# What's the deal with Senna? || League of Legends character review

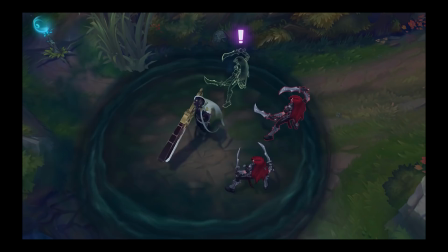All in all, from a character design perspective,
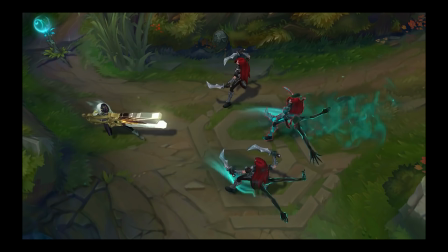I think Senna is a perfectly B-plus effort that could have used a lot more visual storytelling to really hammer her themes home,
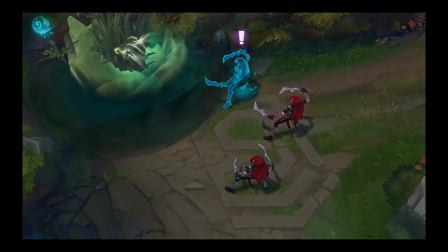but which otherwise works perfectly fine on a technical level. So, to finish us off, let's have a look at Senna's animation.
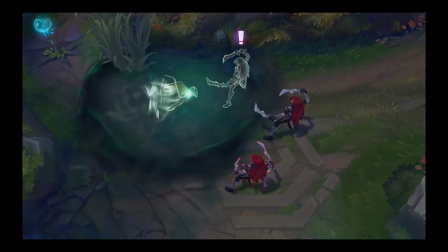In order to do that, I'm gonna have to throw it from me, relatively scripted, well-edited Skyen, over to somewhat less scripted and certainly not very well-edited Live Skyen.
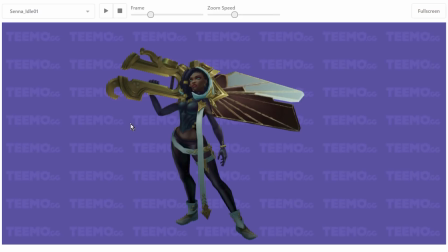Take it away, Live Skyen! Well, thank you very much, pre-recorded Skyen, and yes indeed, let's have a look at Senna's animations, courtesy of the lovely model viewer by the people over at Teemo.gg.
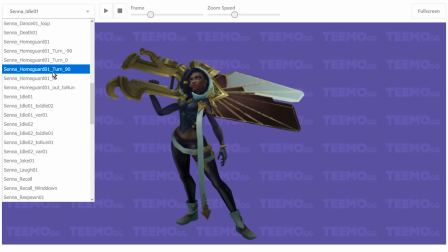So, we're gonna, like a lot of the more recent champions, unfortunately,
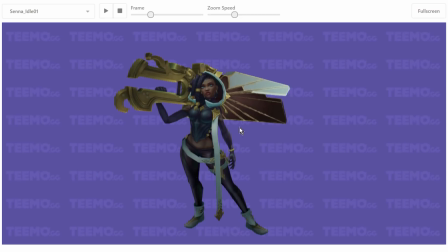a number of Senna's animations don't quite work with the model viewer. They, in fact, break it quite terribly, so we can't look at everything, but we'll look at a few of the more interesting ones, starting with her absolutely amazing idol animation. Now you can probably
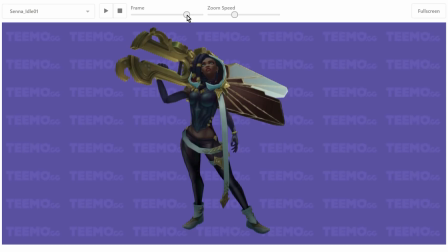see that something screwy is going on here, and it only becomes more obvious when we slow the whole thing down.
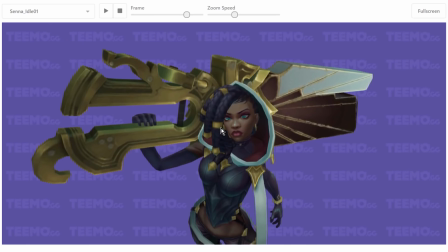Senna's upper body massively elongates, her neck
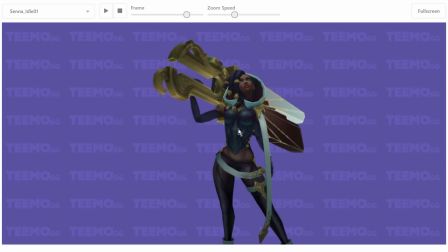gets completely, I think even almost like disconnected from her collarbone,
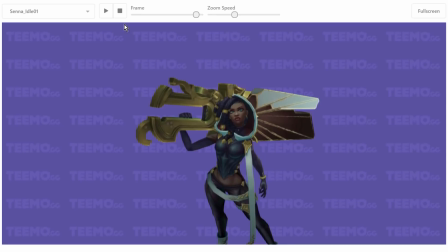and extends straight up in a breathing idling animation.
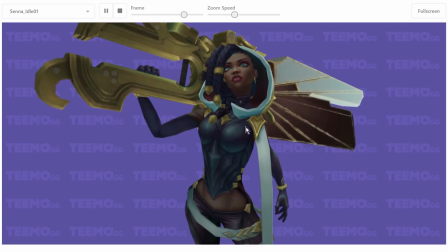Now, when we're looking at it like this, it obviously looks quite
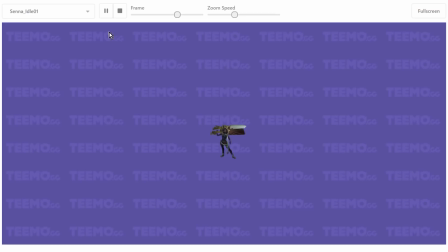horrifying and bad, but of course, what you must remember is that in League of Legends, you tend to view characters like this. And so, if you want to do a breathing animation, like a slow bobbing up and down, a rising and falling of the chest in times with the breathing of the character, you can't do it subtly.
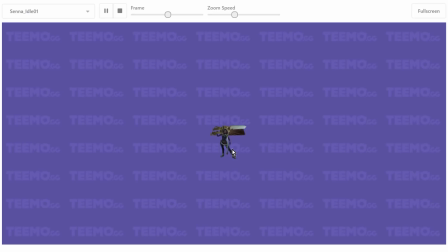Like, you can't just do like a little... It has to be a...
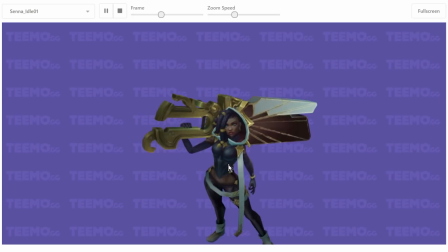like a real big movement so that we get the full movement of the entire character so that it's readable from distances like this.
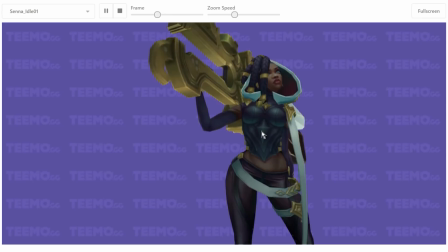And as always, that does lead to a little bit of incidental weirdness when you come in close and see exactly what's happening to this poor woman's ribcage.
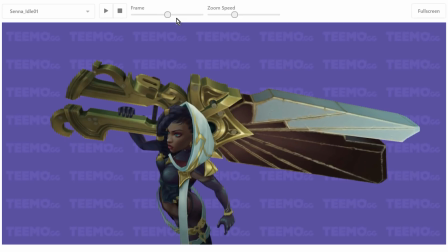The other thing I want to focus on, though, is something that is all over Senna's animations and one of the best parts of the way that our character model is animated,
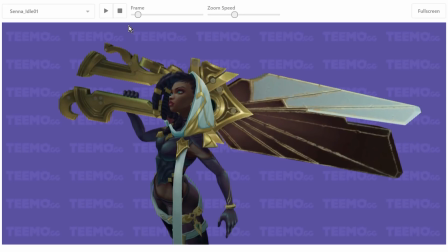and that is the weight of the gun. So take a look at how the gun moves, right?
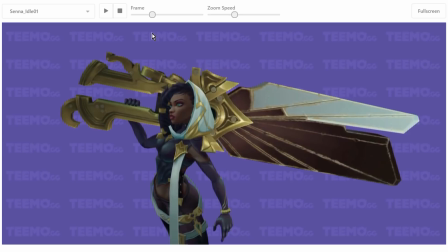So we start here at her, she settles into her resting pose before she takes another breath in, right, and rises up again. And look at how Senna herself settles in her resting pose there. But the gun, you can see how it keeps moving a little bit.
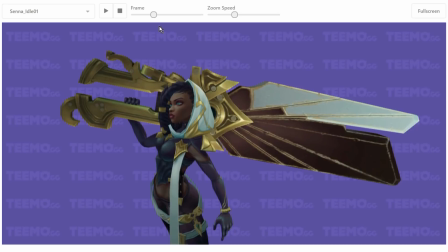And as she rises, look at this, as her chest rises, look at how this corner of the gun basically doesn't move until...
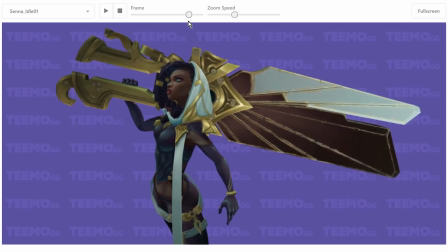there. It starts to rise, and then it hits the peak around here,
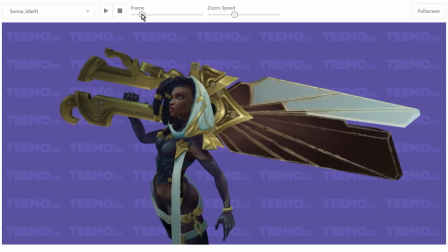and then you can see this corner of the gun practically doesn't move until it's time for her to descend again.
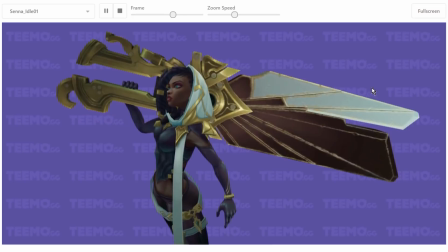Take a look at how the corners of the gun kind of stay stationary up and down. So you get this kind of waggling motion of the gun where the front part layer with a handle isn't moving at exactly the same rate as the rest of the gun.
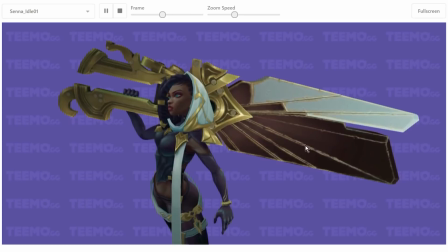So you get this slight little tiny seesawing effect where each side of the gun isn't going up and down at the same rate. And that gives you that sense of weight rising and falling and rising and settling.
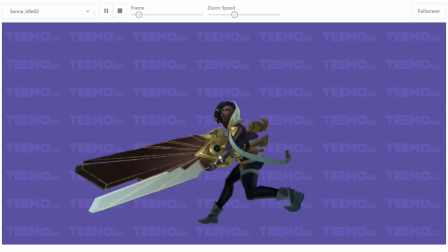And that's something that's in evidence pretty much all over Senna's animations,
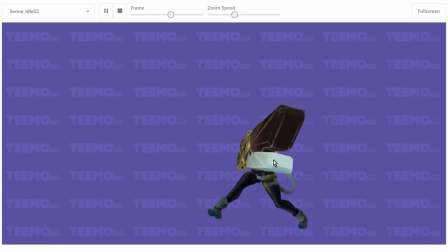is everything she does has some kind of weight relationship with her gun,
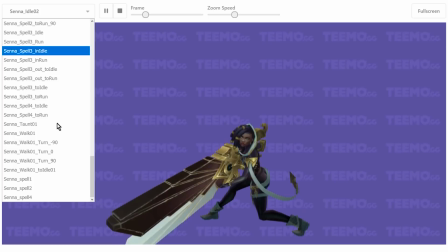which makes sense because this thing is massive and it's clearly made of solid stone or something.
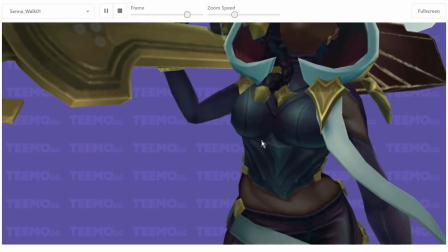So it only makes sense that Senna would need to accommodate its weight when she moves.
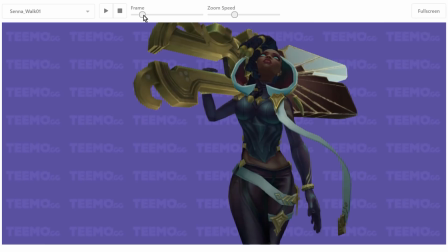Now here again, we can see some rather exaggerated stretching going on.
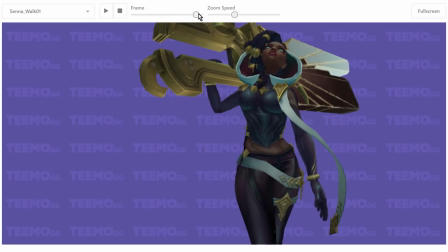Like look at her torso, how it stretches and moves with this bobbing walk cycle.